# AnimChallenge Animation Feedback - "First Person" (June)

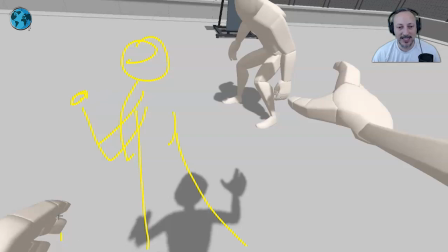[15:52]
the character might be doing something a nice clean silhouette so you can play with this so we might see some arms here doing something and that's reflected in the shadow here i don't cigarette or reading a book or having a cell phone or so whatever you want to do here and then the
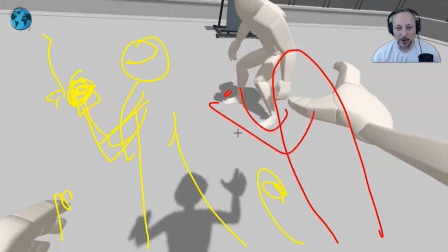[16:07]
gag would be that there's another shadow coming and that could be a burglar someone surprising another person or something but it would be the fun thing of watching the shadow play out a potential situation that the character is completely unaware of because we're you know we and you can play this with the
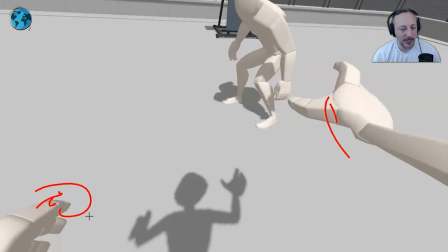[16:25]
animation where it's solely fine so whatever action a character is doing with the hand is kind of potentially playful or more you know peaceful while that's the shadow while another shadow comes in and we're anticipating something that's a bit more violent in nature or surprise or something that you know that this character
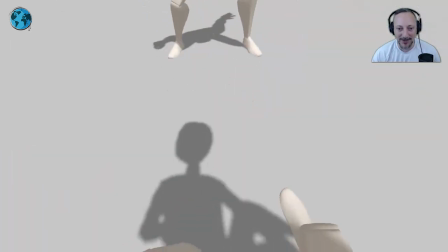[16:42]
is not aware of like that i know i'm completely going off topic with what this shot is but i like that shadow here just gave me a
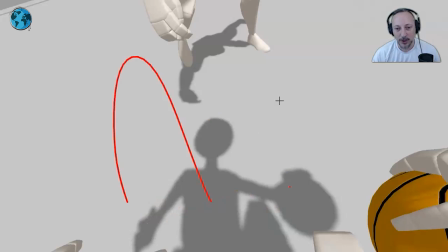[16:50]
thought of this could be really neat where we could push the idea and do kind of a shadow play storytelling um with you know within that
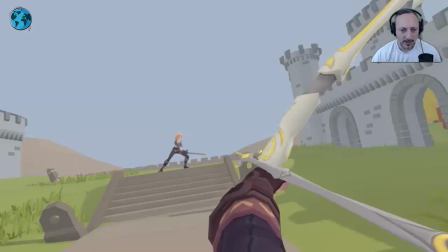[16:58]
first person frame all right and that's kind of it another zelda clip here the sound it's
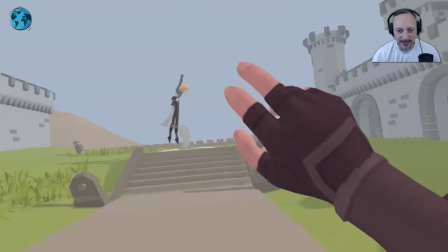[17:09]
cool too because i like that they're ringing in the ears after all this I just want to bring that sound down, so I do like the sound of that in it, and it's, I just like,
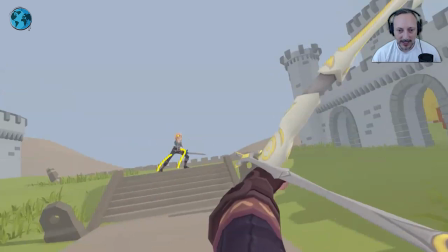[17:17]
the animation is nice with that clean stance, you could potentially bring out the arms and the sword out, so there's more separation, you don't want to overlap darker glovey hands here with the legs,
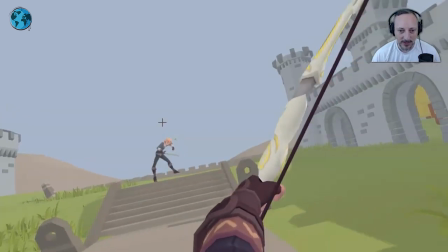[17:29]
but then I like this, this is a nice change with that arc,
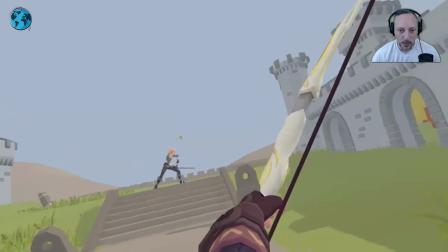[17:34]
and a clear move out there, but again, because we are going further away, this is just a tricky a thing as we are with that perspective something where we might see maybe maybe even if it's kind of like a it
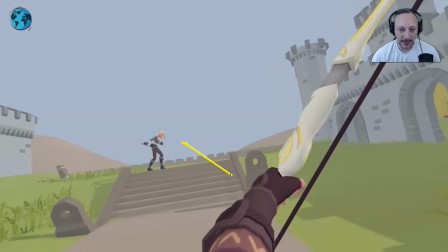[17:47]
makes no sense like a smoke trail or something but so we can see a bit further and kind of see what is happening there but what i like too is that we have then
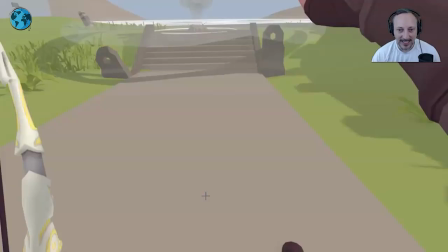[17:56]
the cool effect and i like that this character is anticipating like oh boy
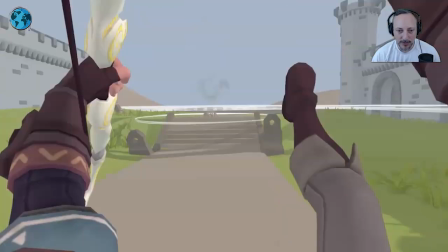[18:03]
and especially this that we have the effect impacting your first person view so now you You can have some interesting camera work with what just happened.
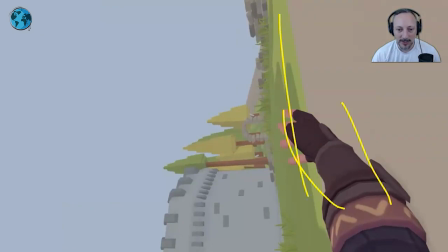[18:11]
And also some storytelling by just seeing the arm on the floor. Change of camera there. And then coming up into that reveal.
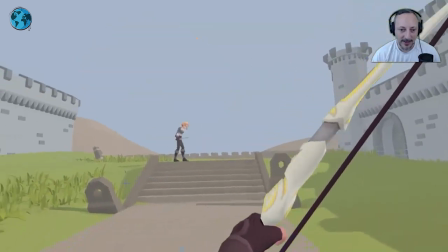[18:18]
And then ending there. It's cool. I think just as a mechanic there. And as an action piece.
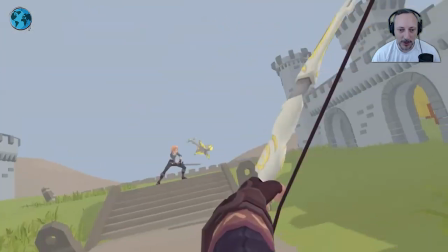[18:24]
I think there are a lot of cool elements. Where you have shooting and dodging. The mechanics of that.
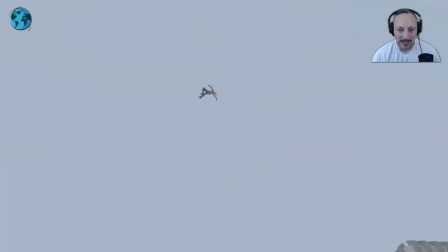[18:29]
Effects thing. More camera work. And bigger mechanics here. I think overall that's very, very cool.
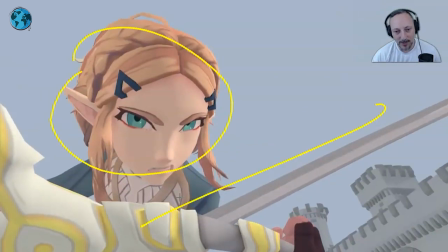[18:35]
Especially ending too with that. with that, the conflict of this, the camera, you know, with the angles, all that, I think is very well done here.
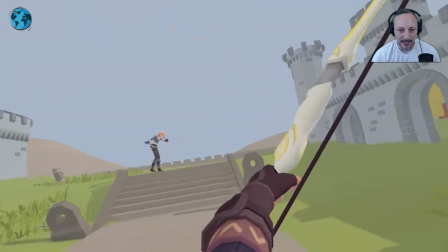[18:43]
Also, I'm just, again, a big Zelda fan, so any of that just immediately catches my attention. But yeah, very, very cool.
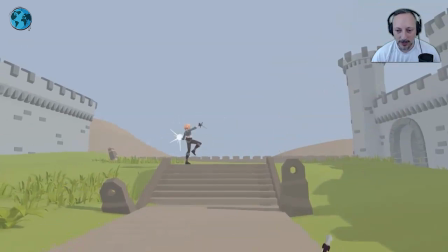[18:49]
Again, that clever usage of sound design and go back and play this again with sound.
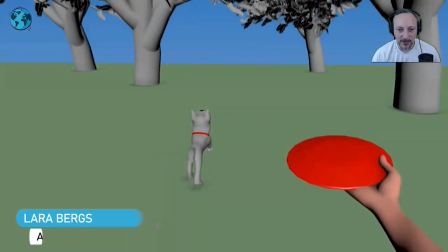[18:57]
It's very cool. This is very cute. Got a dog, I know exactly how that feels. I think I will probably play with the playfulness, speaking of which, where maybe that path would be a bit more curved, a little hop, hop, run.
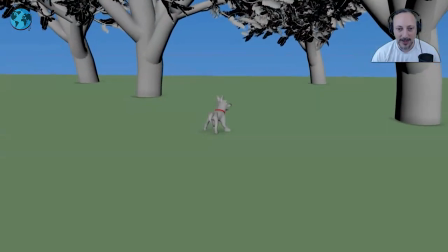[19:11]
It's a bit more contrast in the action of what that dog is doing. But the thing that I liked is that at the end, it's like, oh, what happened here?
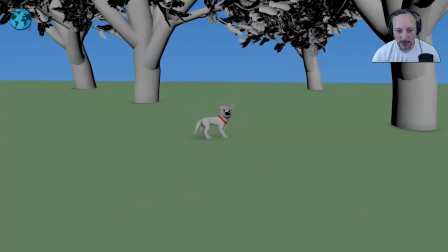[19:19]
And that the character is so small in frame. So what I would do personally is, if possible,
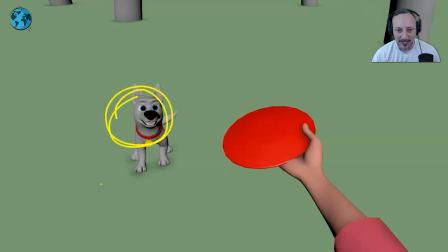[19:26]
I don't know if you have to jump into frame a bit more, but something where I imagine the dog is bigger in frame. It could almost be that, you know, The dog is really close with the paws on the body. My dog does that a lot where it kind of gets on his back feet and the front legs are on my chest.
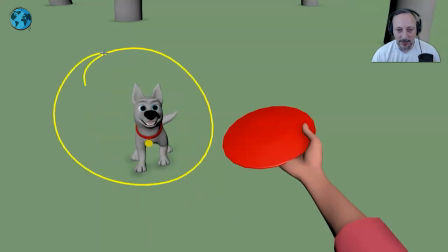[19:43]
And the reason I'm saying this is that you would have bigger contrast of big to small.
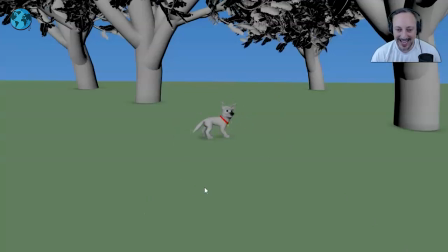[19:49]
Really reinforcing the loneliness and the sadness just through the size in frame.
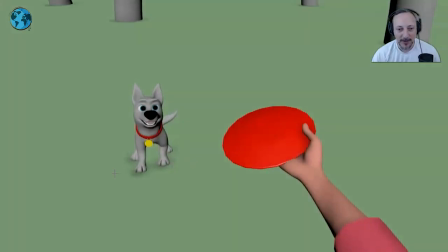[19:55]
So that's the only thing I would do here where potentially bringing this closer.
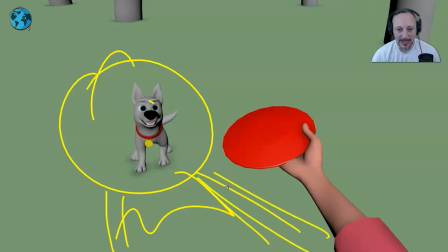[19:59]
And it would also be really cute and you can see a bit more first-person interaction with the legs and maybe the camera's down and see part of the chest and then jumping
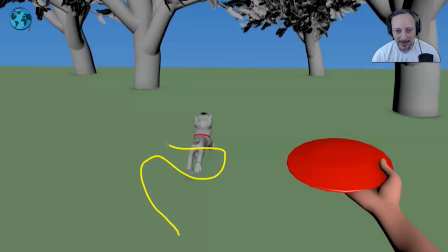[20:07]
off and again like I said a bit of a more complex path and actions on the dog because it feels
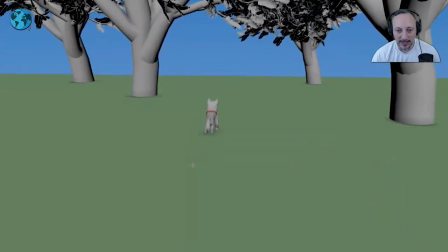[20:15]
like it's also moving almost a bit slow looking at the leg moves but then everything feels just a bit smooth and very straight
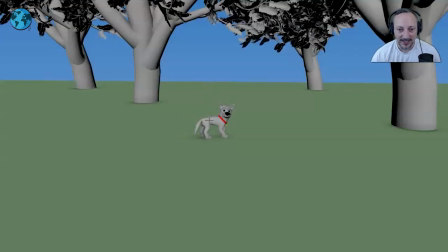[20:22]
pathwise but it's like the end a lot it's just the the small character in frame like oh it It just reinforces that sadness.
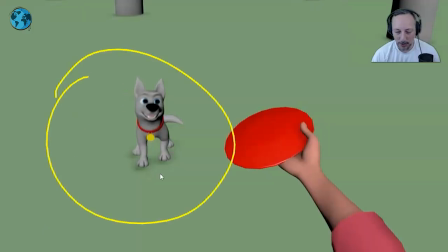[20:31]
And that's why I mentioned the bigger framing, just to kind of push that contrast a bit more. It's very cute though.
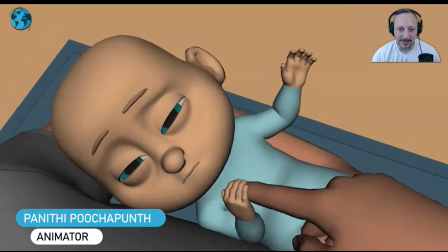[20:38]
Baby time. Super cute.
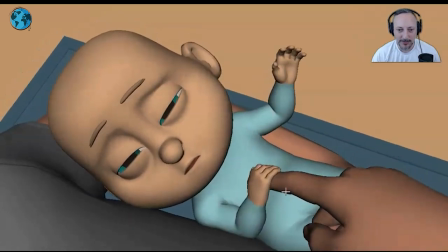[20:42]
I like this just because usually, again, with first-person shooters you have, or first-person view, you have the shooting aspect and guns and everything.
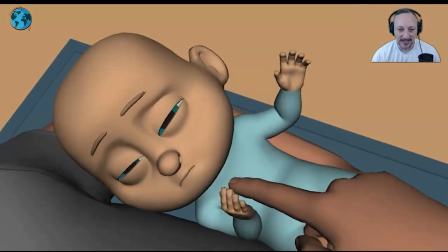[20:49]
I thought this was a cute change. And, you know, I have kids and I know exactly this.
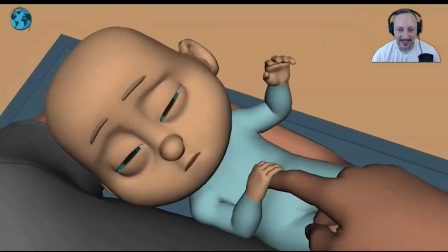[20:56]
I can see myself in this and it's just a cute
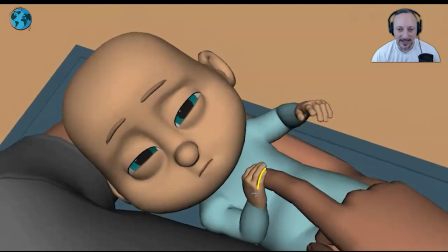[21:00]
angle and you just play a lot with scale differences with a bigger finger,
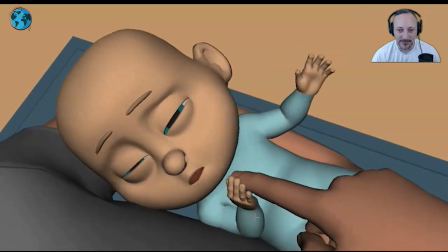[21:05]
smaller finger, just interactions of that. I mean, that's some tiny, tiny hands.
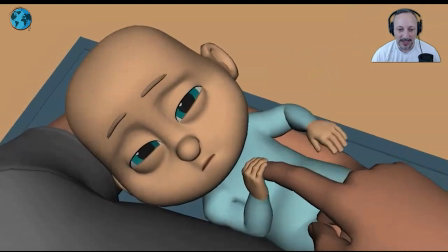[21:11]
But that was really, really cute and it could potentially be even pushed further where it could be, again, this is deviating from what the shot is,
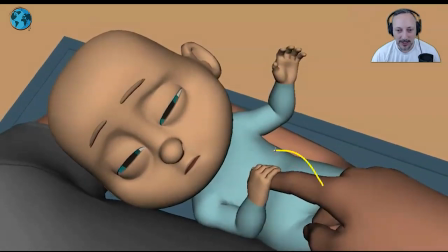[21:19]
but taking the idea and potentially grabbing the baby and the baby is super happy, smile and everything, and then moving over.
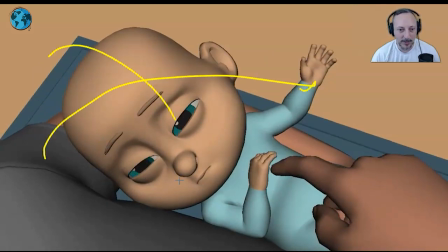[21:30]
So imagine you move the baby over from wherever it's being held in the air to a table or
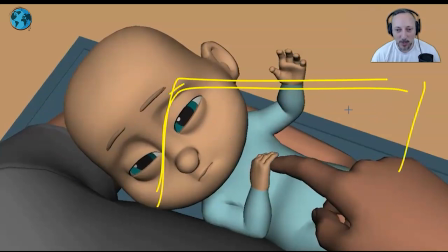[21:36]
it's a little bath station where the baby's put into water and then the water is not exactly what the baby expected.
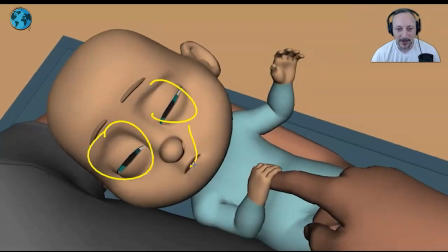[21:42]
So you have a bit of a contrast of, you know, happy face moves over,
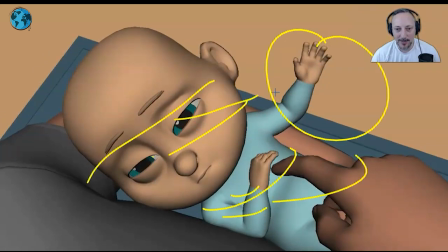[21:46]
then the head is here and being put into the bathtub and then going into, ah, really cold.
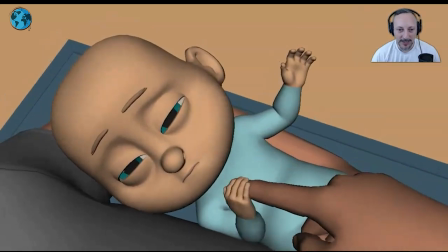[21:53]
Just kind of pushing the idea a bit further and pushing the facial features.
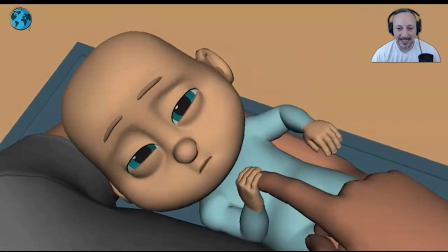[21:58]
But as an idea, I love this.
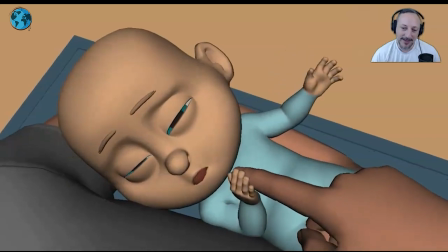[22:00]
I love that you have the action with the little baby and seeing just that perspective and not the usual first person gun or action sequence.
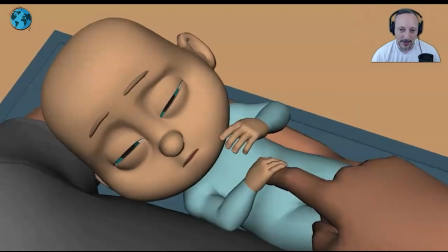[22:10]
It's very cute. Yeah, the only thing I would be just, I would say just kind of pushing that idea further
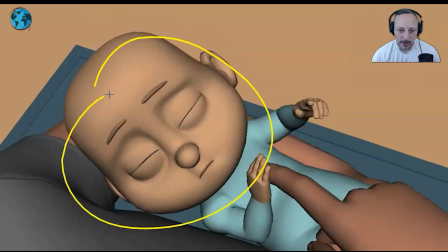[22:16]
and going for a bit for more contrast in terms of what is going on and what you do with the baby and just the action.
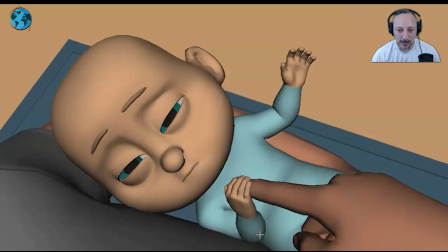[22:22]
Because it would be also fun if you hold the baby. imagine your character's walking you could see the feet and there would be a change in scenery as
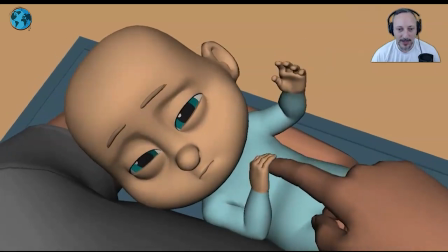[22:28]
you know camera moves forward i think all that could add to some energy and then like i said at the end putting that putting it
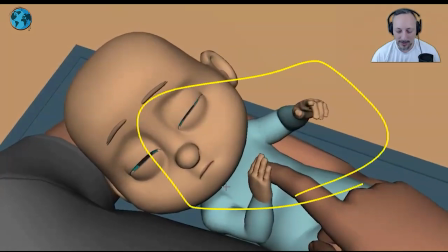[22:35]
down to the bathtub or you know whatever people use at that point
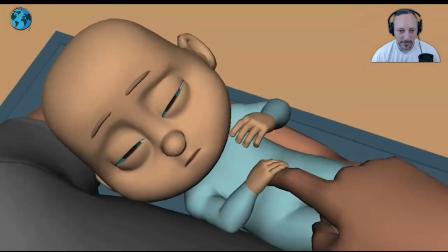[22:40]
they're so small you have a little bucket there with water so yeah thought it was very cute very cute idea
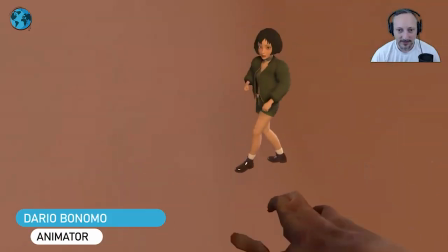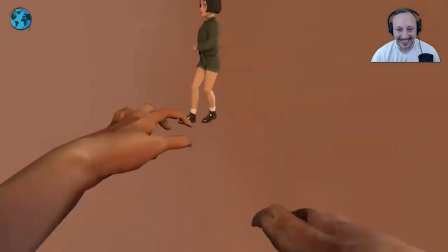[22:51]
i like that i like that it's
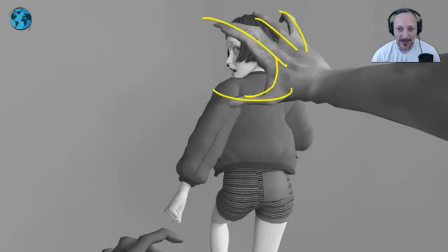[22:56]
good framing there you got the hand over the face you You can see one eye. I think that was really cool.
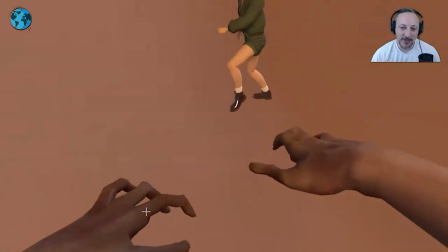[23:01]
And I like this too because it's something about zombies being slow, right?